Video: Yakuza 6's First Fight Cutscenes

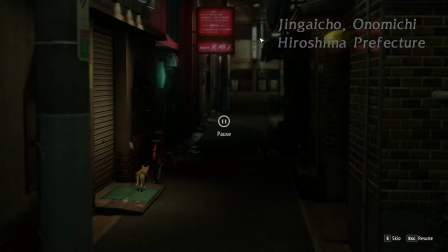(4:08)
It's established that we don't care about this guy, and we don't care about this fight, and we don't care about any of that. So the cutscenes are quiet and remote. The shots are quiet and remote. They're using this opportunity to establish Onomichi, an important city, and the texture of that city.
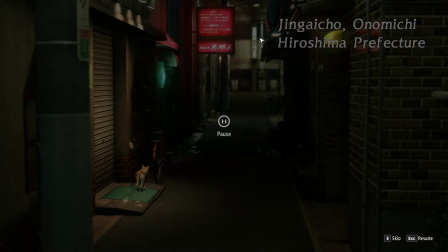(4:25)
And they're also establishing that nobody cares about this fight except for the one dude. Like, we don't care, the city doesn't care, the cats don't care. We're very far from the fight.
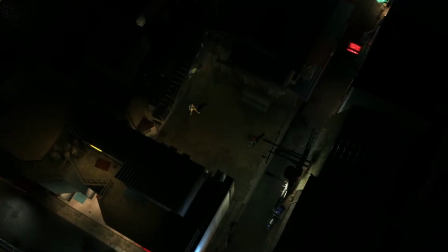(4:37)
And then we have this remote crane shot where we slowly zoom in.
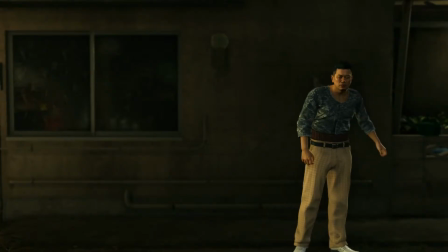(4:43)
The fight is still tiny. It's in a tiny little part of a tiny little town. It doesn't matter. And now we're getting a little bit closer.
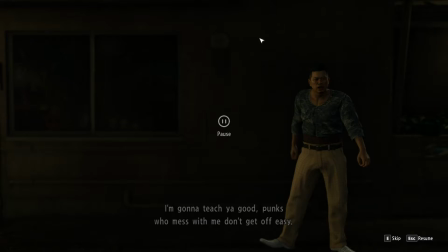(4:52)
Now, Nagumo is ranting on his own, and Kazuma doesn't care. Because he doesn't care, he is unmoved, and the camera is unmoved.
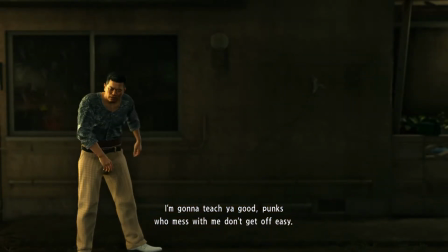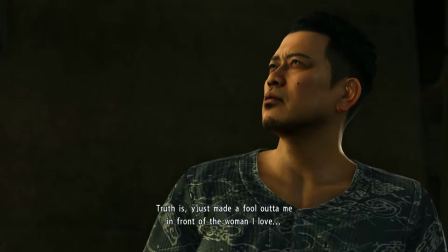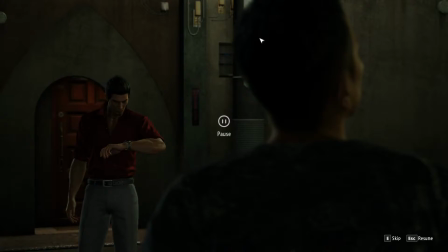(5:17)
So here Kiryu is starting to get annoyed. He looks at his wristwatch. He's starting to realize that this is more annoying than expected, and he's going to start to get closer to the fight now. He's starting to get a little bit invested in the idea of giving this guy a beatdown. So the camera also gets more invested.
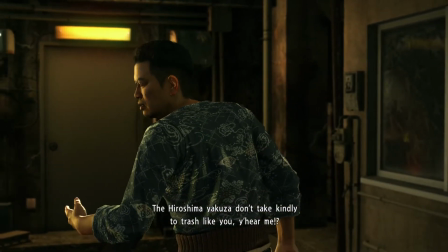(5:40)
The camera starts to track, starts to get closer, starts to pay attention to Nagumo.
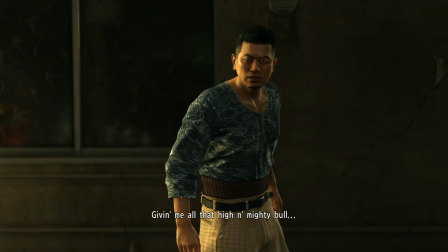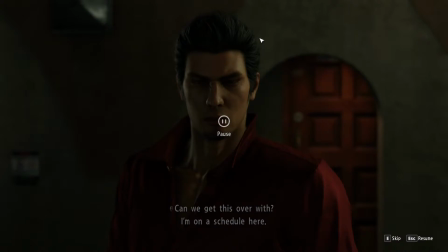(5:54)
Now, once again, these shots of Kiryu are basically from Kiryu's perspective. That's why he's center frame, he's rock solid, he's not moved, and we have these wonderful shots at a slightly low angle to remind us how important he is.
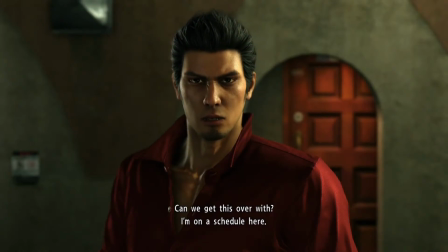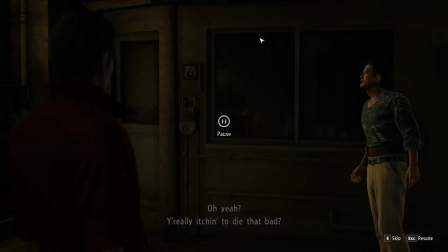(6:15)
This two-shot doesn't feature any camera tracking of Nagumo, because if the camera tracked Nagumo, that would force Kiryu to move on the screen. And the whole conceit here is that he doesn't. Kiryu is an immovable object in these scenes.
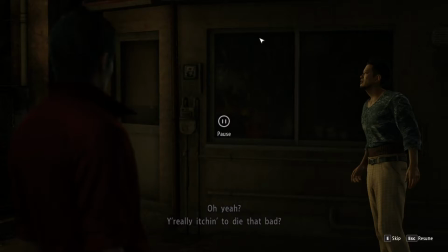(6:30)
And that's why this is a lockdown shot, just in case you're wondering why the camera stopped tracking him.
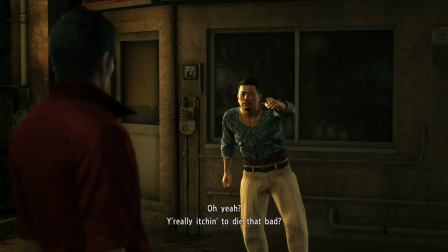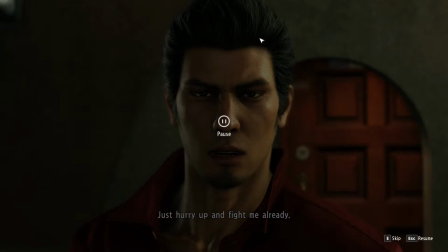(6:43)
Here we're getting another close-up of Kiryu, but you notice that we're right in his face now. The other one from before had a little bit of reserve. We were a couple, a meter or so back, and now we're right up in his face. The standard textbook way to do close-ups like this: the closer the close-up, the tighter the close-up,
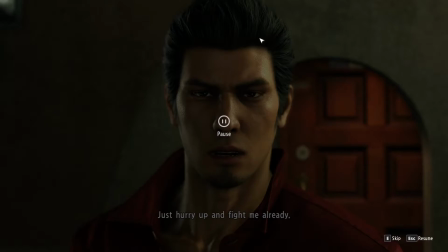(7:03)
the more emotional the actor will read, even if he's Kazuma Kiryu with his unemotional deadpan. Just getting up in his face will amplify the emotions that we think he's having. Basic technique, and it's a great way to get us on board.
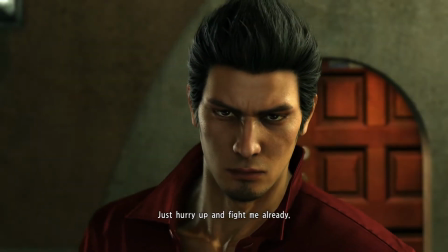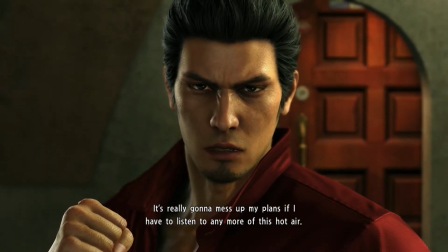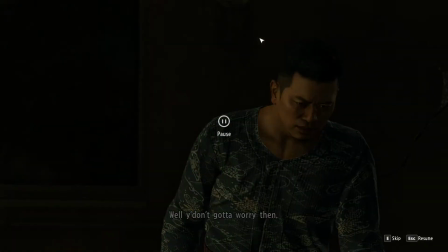(7:31)
Here's where the zooming starts. This is a classic bit of snap zooming. And of course they add in some musical stings as well. This technique is basically the one that is used for virtually every fight you get into in this game.
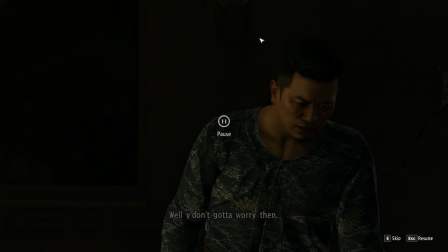(7:47)
Not all of them have these big cutscenes at the beginning. A lot of them just kind of start, but when they start, the camera does this little snap zoom pulse and music plays, just like it's about to do here. So this is a technique that you can use even without the preceding cutscene.
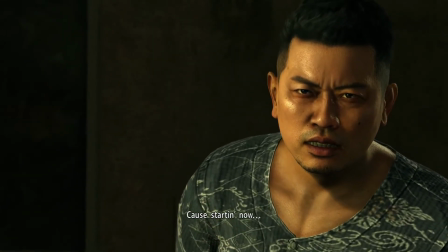Pretty good.
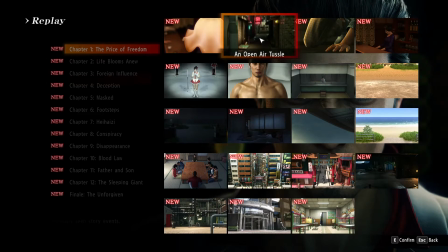(8:14)
Now obviously from there it cuts straight into gameplay and we're in a fist fight right away. That's a sort of camera trick you don't see in films, because what would happen after that? The guy dashes at the camera and then what?
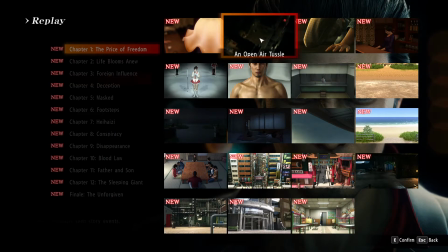(8:29)
Well, in a video game, that's when you take over and you get to actually play, and that's why it's a two-shot, because you're about to be in control of one of those characters. There is a difference between how you handle these things in video games and in film,
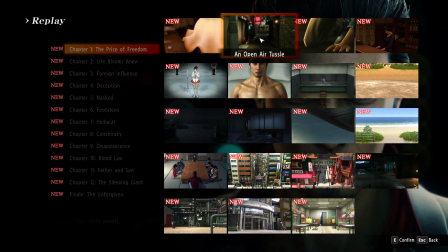(8:44)
and that's one of the big ones. If you're leading into gameplay, it's very different than in a film when you're leading into the next scene. Now, with all of that explored, it's important for us to understand that this isn't just camera motions, and that's pretty clear, right?
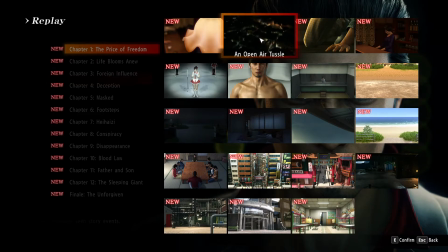(9:01)
There's a lot of narrative going on here, and this narrative is really tightly bound to the flow of our emotions and Kiryu's emotions, our involvement in the fight. We start at this we're at peace. We're not very bothered.
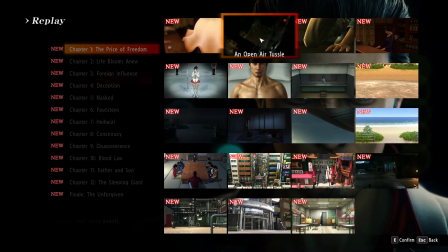(9:20)
We're not worried about the fight. We're not worried about this guy. We don't care. And narratively speaking, it's important to bring the player into caring. Not in some kind of life or death struggle kind of way, but in enough of a way that we do want to fight this guy. Now, in order to do that, Kiryu has to care as well. So how do you bring Kiryu and the player into wanting to do this fight?
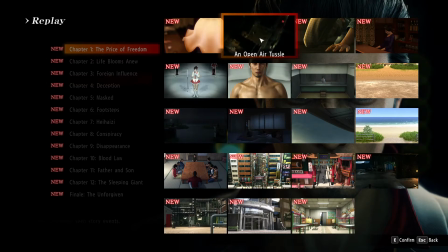(9:40)
You give them something they can both react to. Somewhat annoying. A classic approach to this kind of thing is if someone annoying happens by and wants to fight, both you and the main character will react in a predictable way at the same time.
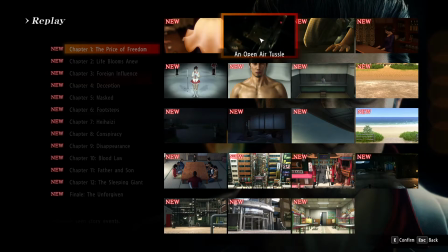(9:57)
You'll both get annoyed. So let's just go ahead and take a look at how that unfolds, although it's probably pretty clear by now.
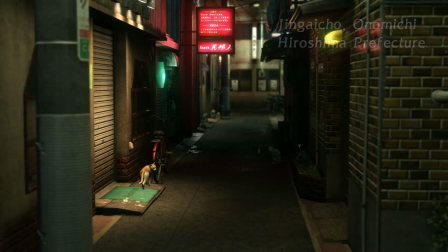(10:10)
Now, in the previous cutscene, he was already pretty annoying, but now he gets to go on this rant.
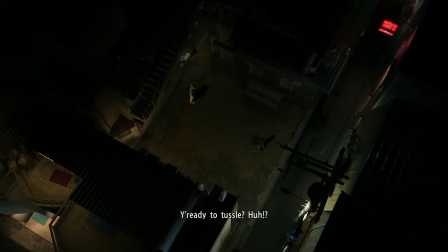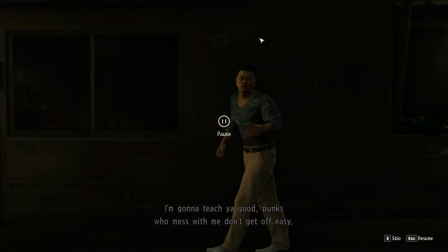(10:22)
Now, as mentioned, the camera's locked down here. We're not moved by his performance here at all, but the fact that we're seeing his performance, that we're forced to watch it and pay attention to it at all, is inherently annoying.
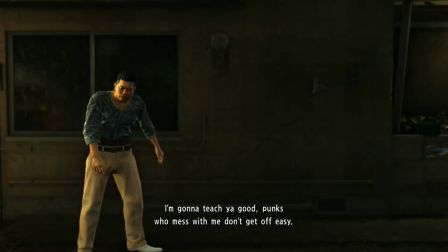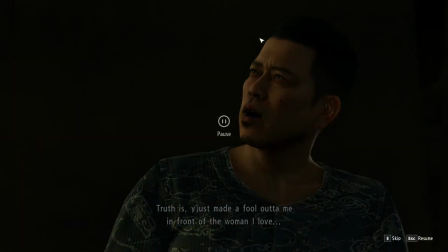(10:41)
And then this happens. This guy, he's not even poking us for any good reason. He's doing it because he's a blowhard. He's doing it because he's got a crush on this lady in the bar and he thinks that we're competition.
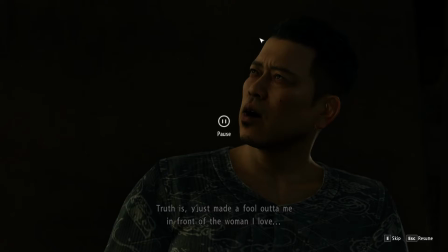(10:56)
And so it's all a performance. It's just him being annoying because he's an annoying person. There's no stakes, and he's wasting our freaking time.
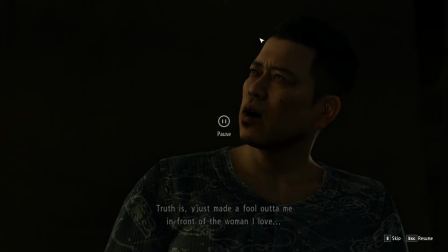(11:09)
But just as the player is starting to think, oh my god, is this for real? Are we really going to listen to this blowhard talk about his crush?
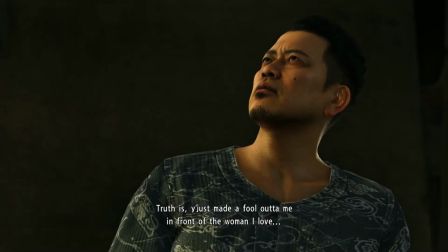(11:17)
What happens?
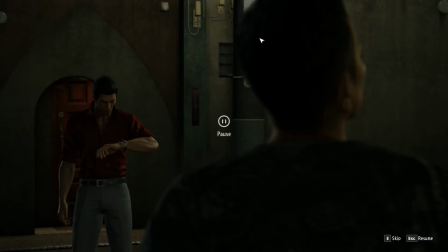(11:21)
That's right. Kiryu does the same thing. Kiryu's like, come on guy, this is really dumb. And Kiryu starts to get annoyed at the same time as the player. More or less. This is a really good technique.
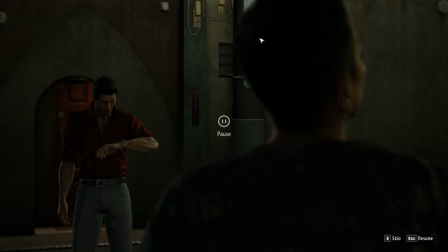(11:33)
Now, if this is your first time playing the game, you may not realize that Nagumo is going to be a major character, and you might be wondering why they're giving him so much screen time. And it's true, if Nagumo was just a walk-on role, it would be difficult to excuse giving him this many lines, because he goes on and on and on.
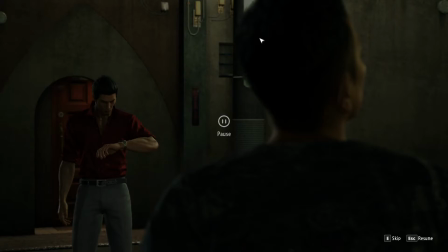(11:52)
But he is an important character for the story, and that's an important consideration. He's annoying, and that is going to be a recurring theme with him. But because he is a major character, we can give him as much time as he needs to be annoying.
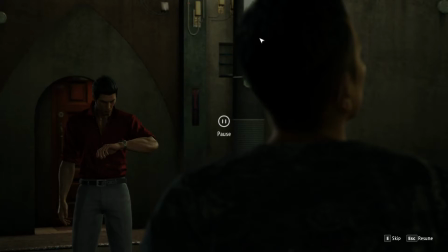(12:10)
If he was a walk-on role, it would be much harder to get the player to sync up with the fight, because it would be inconsequential. The fight would be inconsequential. The character would be inconsequential.